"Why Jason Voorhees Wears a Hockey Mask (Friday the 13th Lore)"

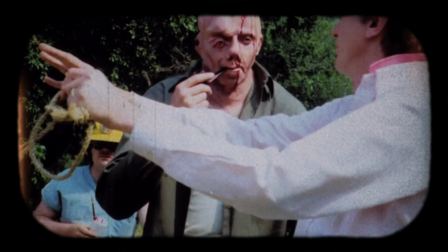(4:09)
Winston created a foam latex mask that presented a more human-like appearance, aiming to evoke both sympathy and fear.
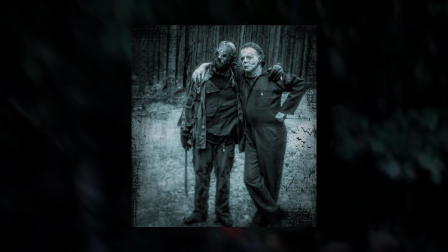(4:16)
And also, I think they were going for a little bit of that Michael Myers look, because at this point, everyone's just ripping off Halloween.
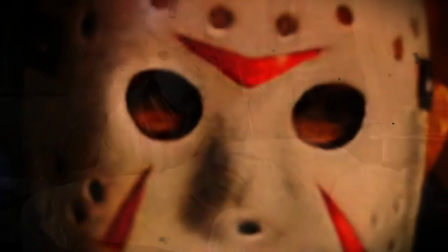(4:22)
But anyways, this design was ultimately set aside as the filmmakers sought something more distinctive and less human. The breakthrough came from an unexpected source. Martin J. Sadoff, the film's 3D effects supervisor and an avid hockey fan, had his personal hockey gear on set.
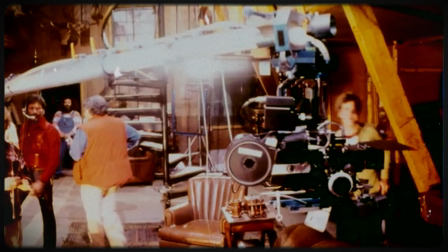(4:38)
During a lighting test to expedite the process without applying prosthetics, Sadoff suggested using his Detroit Red Wings goalie mask to stand in for Jason's face. Director Steve Miner was immediately struck by the mask's unsettling and impersonal appearance, recognizing its potential to become Jason's new look.
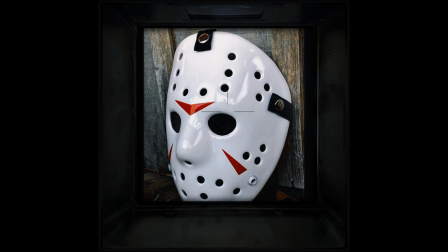(4:57)
With the decision made to use a hockey mask, the next step was to tailor and to fit it to the character's menacing aura.
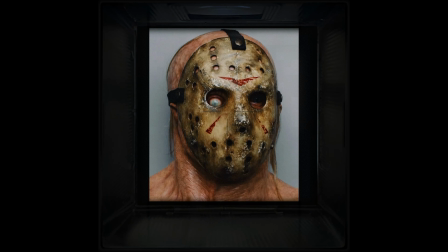(5:03)
The original mask was a standard Detroit Red Wings design, but modifications were necessary to ensure it translated effectively on screen.
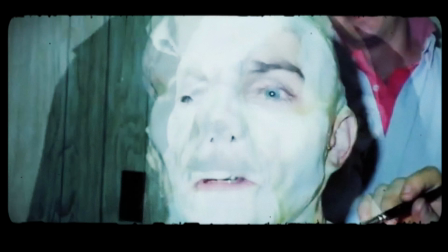(5:11)
The filmmakers enlarged this mask and adjusted its shape to fit over the prosthetics worn by actor Richard Brooker, who portrayed Jason in Part 3.
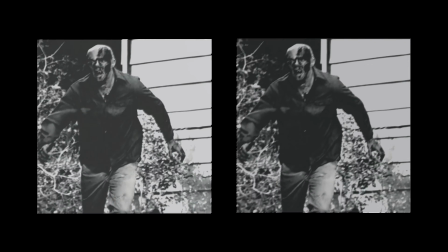(5:19)
They also widened the eye holes and altered the markings to give it a more sinister look.
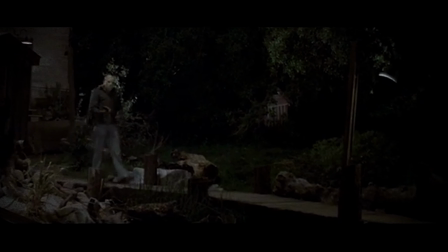(5:23)
But there was an impact of filming and the audience reception of this new mask.
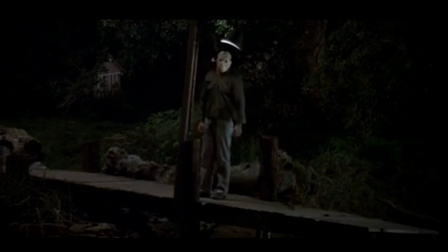(5:28)
The introduction of the hockey mask had an immediate impact on the film's production and its reception.
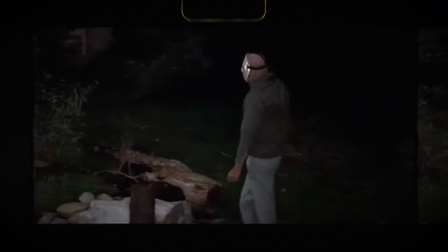(5:33)
Visually, the mask provided a stark, emotionless facade that amplified Jason's presence, making him more intimidating and mysterious.
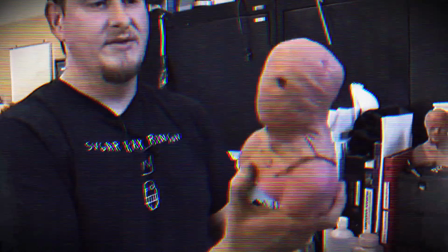(5:41)
It also offered a practical benefit during filming, allowing for quicker setup times compared to applying extensive facial prosthetics.
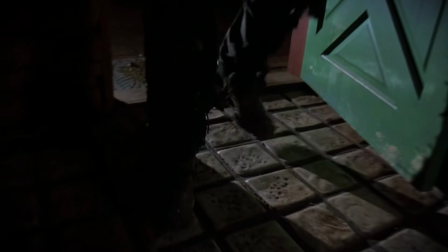(5:49)
Audiences responded positively to Jason's new look. The hockey mask added a layer of mystery and terror.
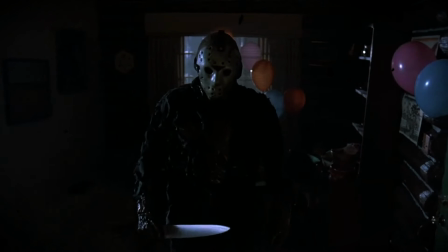(5:55)
It concealed any trace of humanity, transforming Jason into a relentless, faceless embodiment of fear.
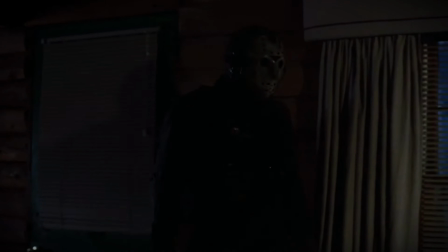(6:00)
This transformation was pivotal in solidifying Jason Voorhees as a horror icon, with the hockey mask becoming synonymous with his character.
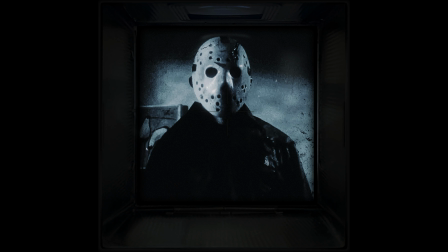(6:08)
The evolution of Jason's mask in Friday the 13th Part 3 was a turning point for the franchise.
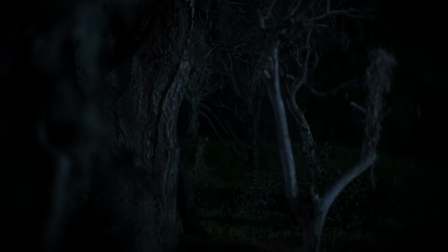(6:14)
What began as a quick solution during a lighting test evolved into one of the most recognizable symbols in horror cinema.
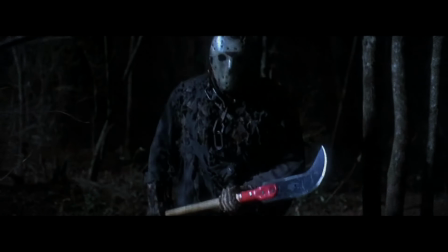(6:20)
The hockey mask not only provided Jason with a consistent and terrifying appearance, but also cemented his status as an enduring figure in popular culture.
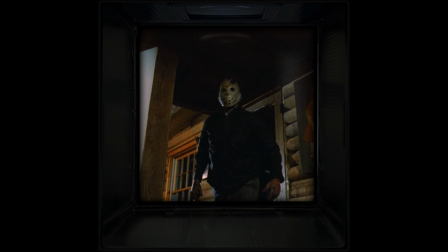(6:29)
Naturally, this mask evolved in the upcoming sequels, as in Friday the 13th, the final chapter, 1984,
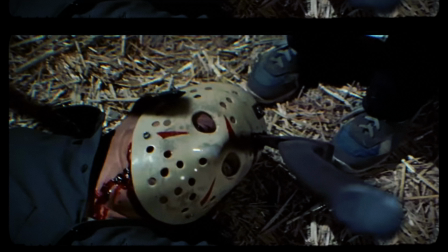(6:35)
the mask sustained a noticeable axe mark, a continuity detail from the climax of Part 3, thanks to Tommy Jarvis.
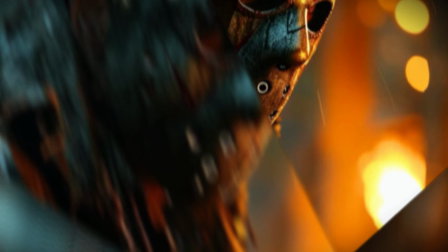(6:41)
This damage underscored Jason's resilience and the brutal encounters he endured.
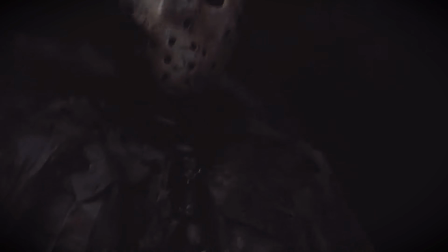(6:46)
As the series progressed, the mask's wear and tear mirrored Jason's own transformation into an increasingly decayed entity.
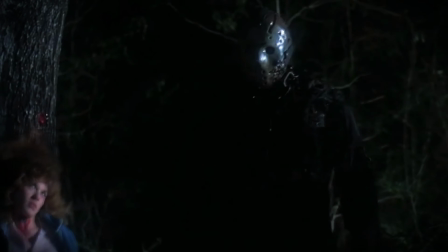(6:53)
For instance, in Friday the 13th, Part 7, The New Blood, the mask was partially broken, revealing Jason's decomposed face beneath,
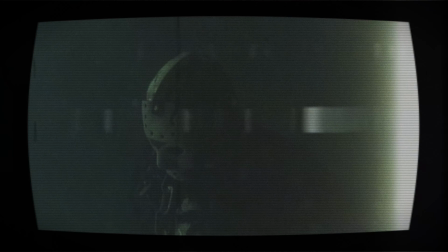(7:00)
highlighting the supernatural aspects of his character, and of course the fact that he was chained at the bottom of a lake for a few years.
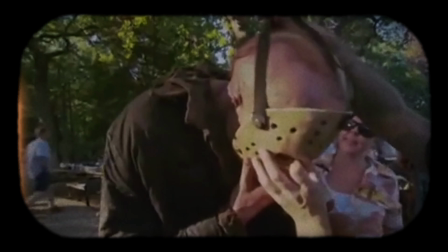(7:06)
There was also some behind the scenes decisions influencing the mask's appearance.
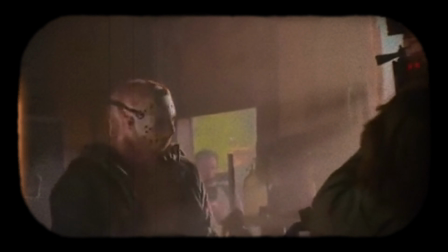(7:11)
The mask design was not solely a product of a narrative progression, but also a practical filmmaking decision.
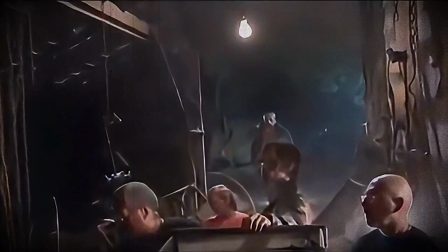(7:17)
Different special effects teams and directors brought their unique visions to Jason's appearance.
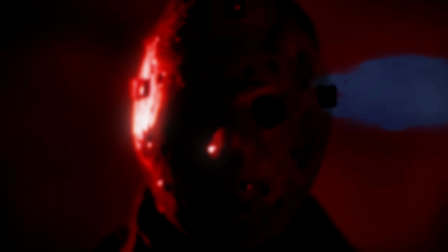(7:22)
In Friday the 13th Part 6, Jason Lives, director Tom McLaughlin aimed for a more zombie-like Jason,
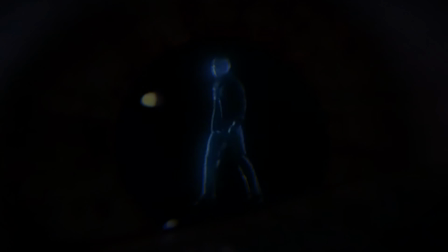(7:28)
leading to a mask that appeared aged and weathered, complementing the film's gothic horror tone.
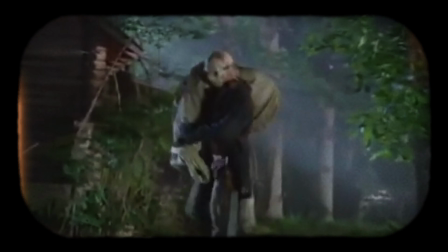(7:32)
These behind-the-scenes choices significantly influenced how the mask, and by extension Jason, was perceived by audiences.
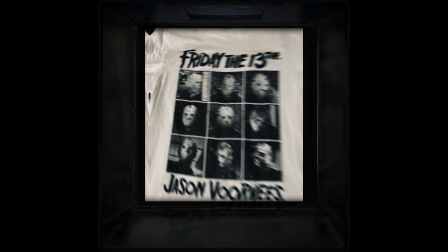(7:40)
The mask's iconic status led to extensive merchandising, from replica masks to action figures,
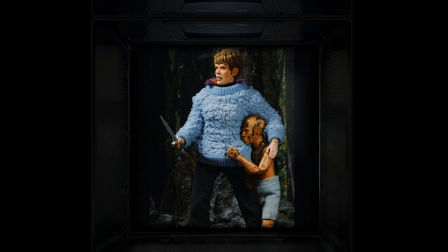(7:45)
which, if you want to cop one, go check the link down below, allowing for fans to own a piece of horror legacy.
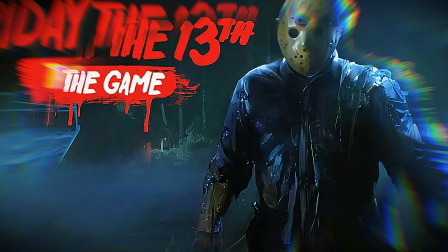(7:51)
Its design had been adapted into various forms of media, including video games and comic books, showcasing its versatility and enduring appeal.
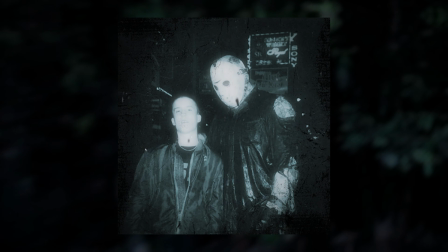(8:00)
The widespread adoption underscores the mask's significance not just as a character prop, but as a cultural artifact.
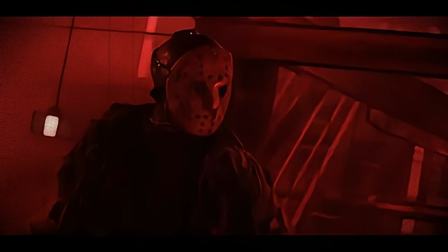(8:07)
The mask also influenced other horror franchises. Jason's hockey mask set a precedent for character design in horror cinema.